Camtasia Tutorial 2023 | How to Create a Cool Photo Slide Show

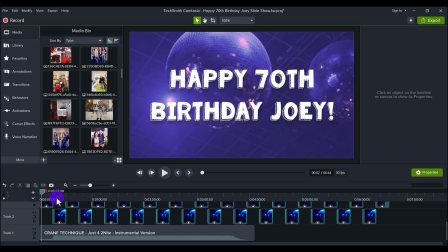Now, I'm going to be doing another tutorial on how I customized this disco ball, because it didn't normally come in this color and how I made this whole thing here. But I got some stock footage, and as you can see here, as you're watching the video,
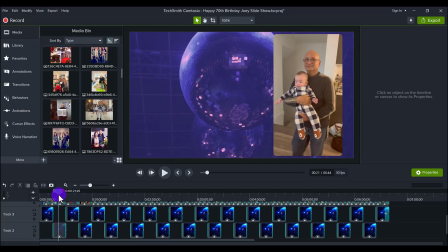there's a movement background happening, right? There's like video of this disco ball playing in the background as these, you know,
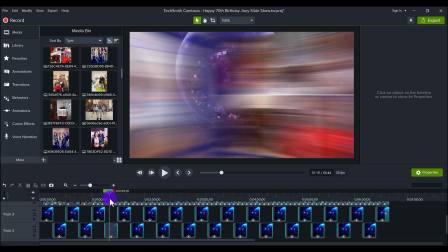photos and videos are up on the screen, which gives it, in my opinion, a little bit more of a dynamic range for the photo shoot.
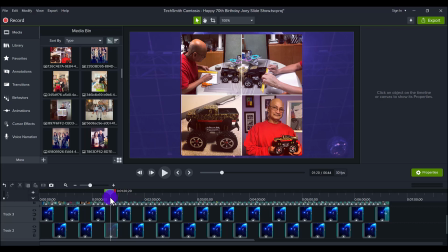Because typically a photo slideshow is just, you know, one photo after another going consecutively, just like flat on the screen.
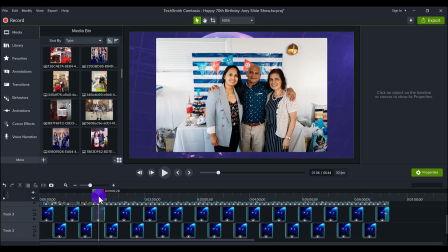So I kind of wanted to make it more dynamic and have movement while the photos and the videos are going on.
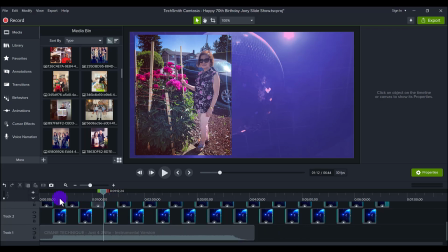Make it very interactive, entertaining for people. Because, you know, people at the party, they're literally just going to be sitting and staring at the projector screen, and they want them to have a good time while they're watching it, right?
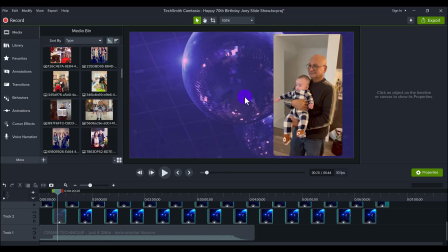That's why we chose to have movement, this disco ball, behind the photos and videos. After that, in also going with the theme, I went to go find disco style music, and as you were listening, you can hear it's got a little bit of that flavor, right?
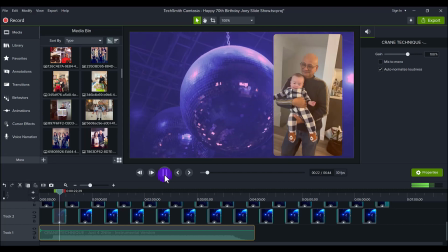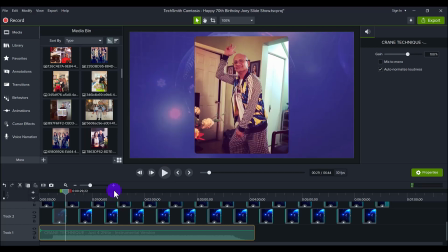Right? It's very retro sounding. I thought it went great with the slideshow.
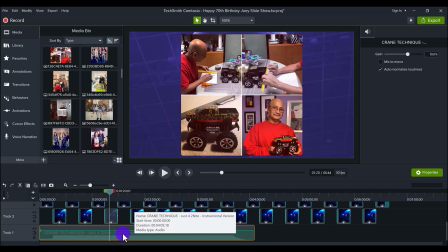So I get all of my music from a website called artlist.io.
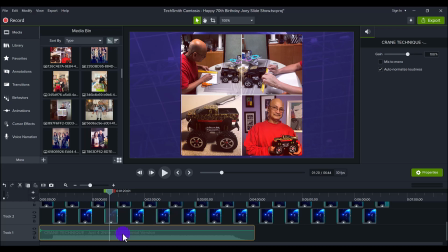I've been using them for years. I love them. They have great quality music. If you want to get 2 months free off of a yearly subscription, you guys can head down to the description. I will have a link for that. They're my go-to for all music in our YouTube videos.
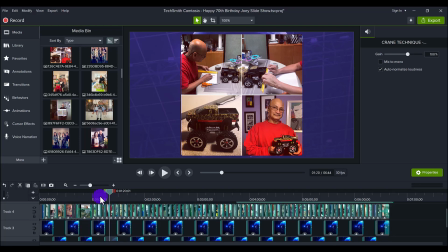So I've got the music and I've got the video background. The photos are already in there.
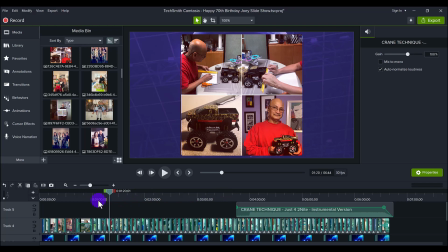And so now it's all the little touches and the details of styling everything together that's going to make this slideshow really pop.
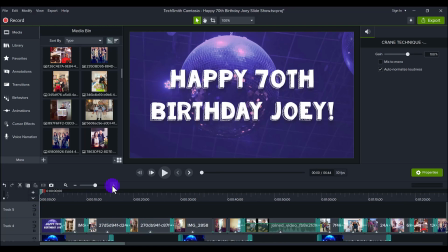So let's zoom in on the timeline here and share with you my details. First thing here is the song. I like having my music come in on the first line, track one.
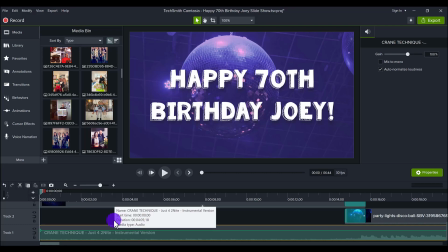I always like placing it down there. And then I know that the next layer needs to be the video background,
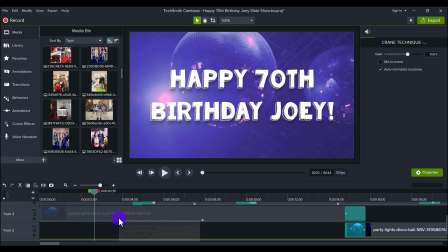because I want that to be as the background to the photos, right?
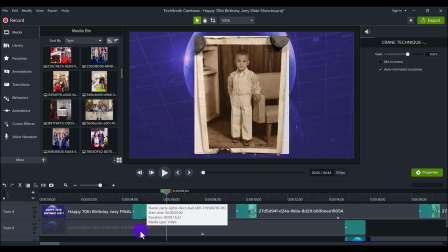So I like to layer things in the actual layers that they go in.
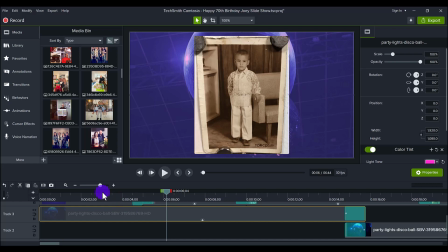So like I said, I have this video background here, which I got from Storyblocks.
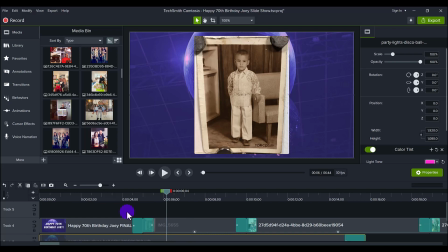I customized it, placed it on here, and then come in the photos.
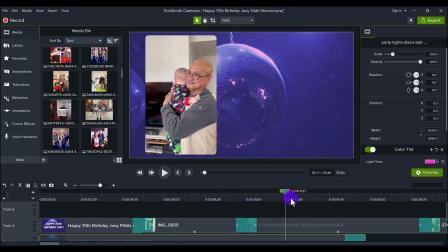So there's no right or wrong way to placing the photos. Like I said, I went all different timelines, present, past, future. Actually, I don't have any photos in the future, just past and present.
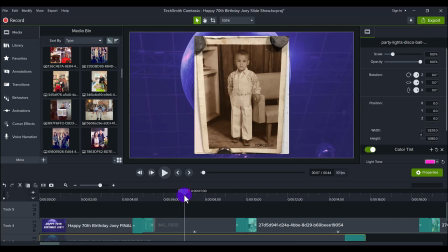And then you'll notice I rotated the placement of the photos and videos.
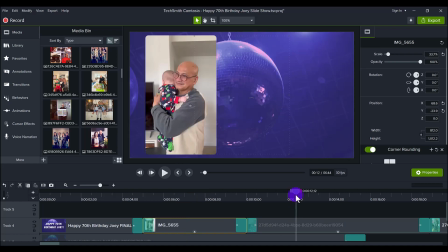So this one of my dad starts off in the middle, then this vertical one here is off to the side, and then the next vertical one is off to that side, and then the next clip is in the center.
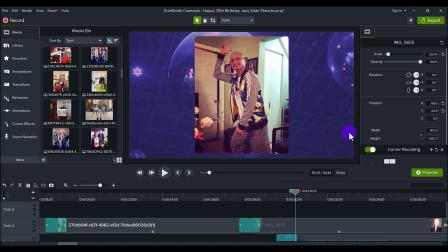So I basically went like center, side, side, center, side, side, again creating dynamic, right? And just creating some movement. Another thing you'll notice is on the photos, there are rounded corners.
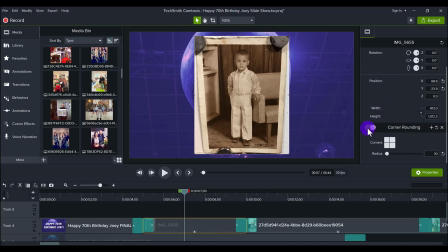So if I scroll to the side here and I unclick this, it will be pointed. I don't know if you noticed in the design world and online, rounded corners are in right now. So it's a really nice touch to add to the photos and the video.
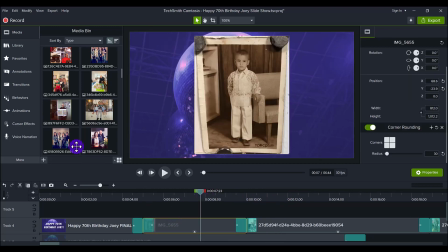It gives it a little bit more of a polished look. So all I did was I have the rounded corners in my favorites here.